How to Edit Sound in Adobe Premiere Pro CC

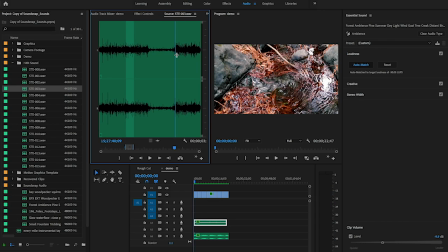7:12 So I'm just going to start the clip here, hit I for N. And then I'll hit O for out. And then I'm just going to drag it like before. And you can see here in the timeline, by the way, a quick tip,
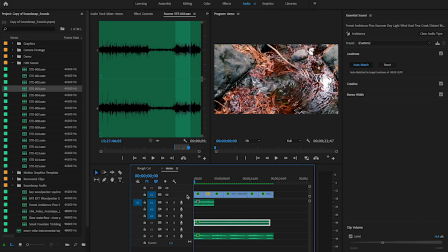7:29 if you need to expand a layer in your timeline, just double click next to it in this empty space, double click, and it expands it, which is pretty cool. And double click to close it. So here at this moment, there is still water, right?
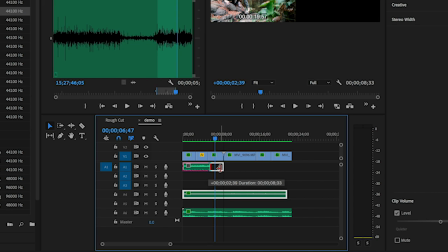7:44 So we need to drag out this audio sound effect of the stream.
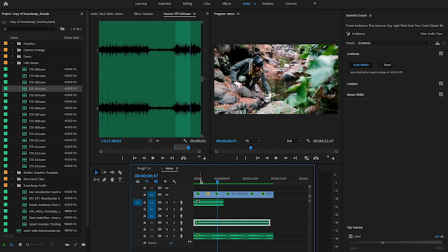7:49 And now if we play it back, let's just listen to see what we have to do.
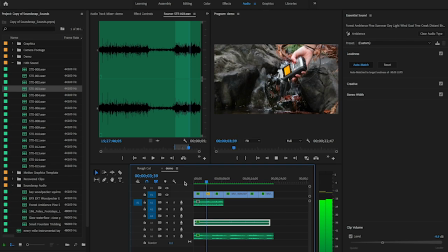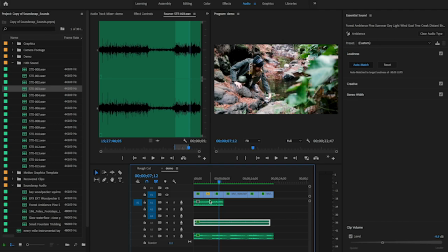8:01 So what we need to do first is make sure that the loudness standard is correct. So just click on it, go to sound effects now from Essential Sound. And what we can do now is add presets based on where this sound is coming from.
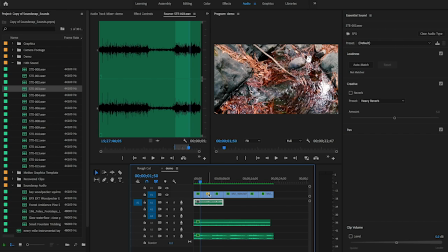8:16 So this is pretty close up here, and so is this. So what we're going to do is choose a preset called Make Close Up, and see how it just boosted the audio levels there. That's because it automatically applied the auto match to this clip. Now if we play it back, you'll hear that it is quite a bit louder.
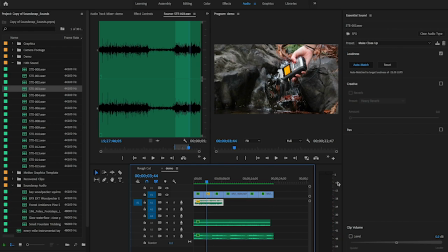8:38 And I think it's actually too loud because it's getting almost up to zero, which means it's peaking. So what I need to do is just reduce the volume a bit. Let's say down to like -8 and let's play back.
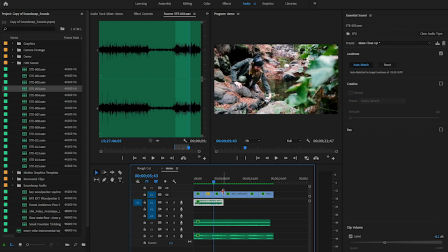8:53 That's sounding better. But what I want to do here is at this moment, it's a more distant shot. So what I'm going to do is just hit C to cut at this moment where the clip changes.
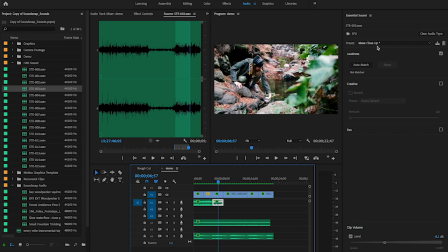9:06 And then I'm going to select this clip. And then rather than make close up, I'm going to select make distant, because that's going to match what our actual ear would be hearing if we were standing at this location in the shot,
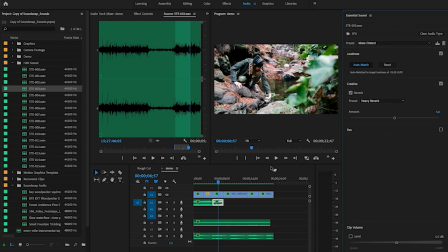9:21 right? It's all about proximity and distance to the subject and the sound. So here, it automatically boosted it and it's pretty loud. And I don't want it to be that loud. So what I'm going to do is reduce this way down to
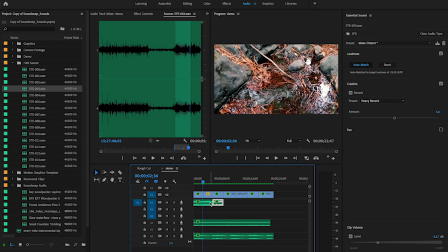9:37 -13 and let's see if we can hear the difference in sound between these two clips.
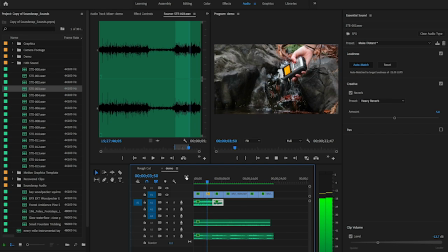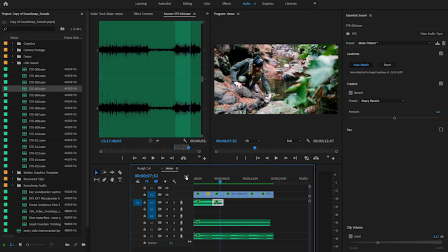9:50 And it's believable because it's based on where the viewer would be seeing this subject, the water and hearing it in real life. So that is the first three clips. Now let's move on to this clip.
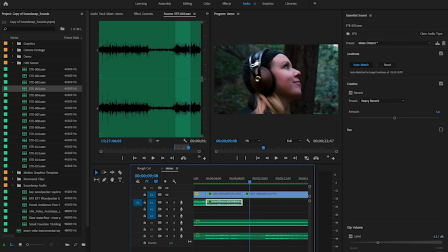10:04 So to make this nicely fade out, by the way, what I like to do is zoom in here and then I right click to add a default transition.
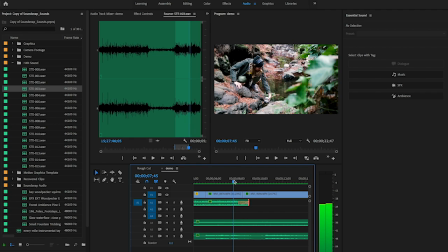10:12 And then I just kind of extend it out a bit so that way it transitions nicely out into the next clip.
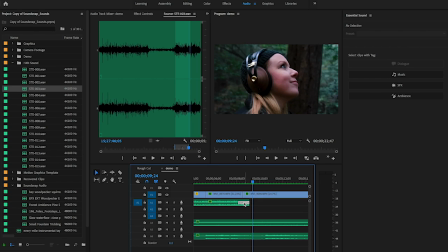10:19 So it just adds a default transition on the audio clip. So then here, what I did was I kept the forest ambience like we have here because we want that forest ambience. It's the same scene. So let's just extend that to make sure it's the exact length of the little sequence we have here.
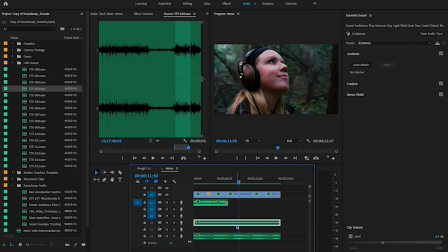10:36 But now what I want to do, in addition to having the forest ambience, is to add some birds. So I took some woodpecker sounds from SoundSnap, double click, and it's very quiet if you play it back.
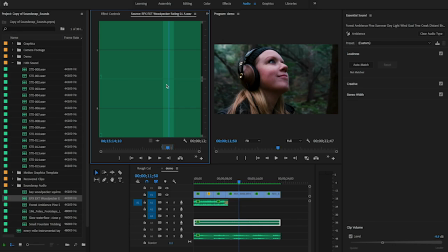10:53 Do you hear that? It's so quiet, it's almost too quiet. So what we need to do is actually brighten this up inside of the timeline. So let's just go ahead and drag this little portion of it down. And then let's click on it, go to sound effects again, and let's choose make medium shot.
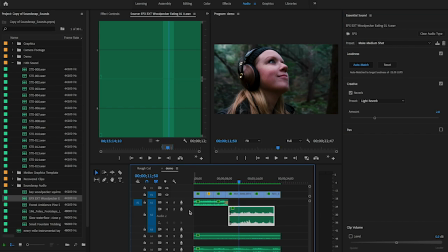11:12 And you can see it just boosted the audio waveform. So if I double click, you can see before I did that, there was nothing.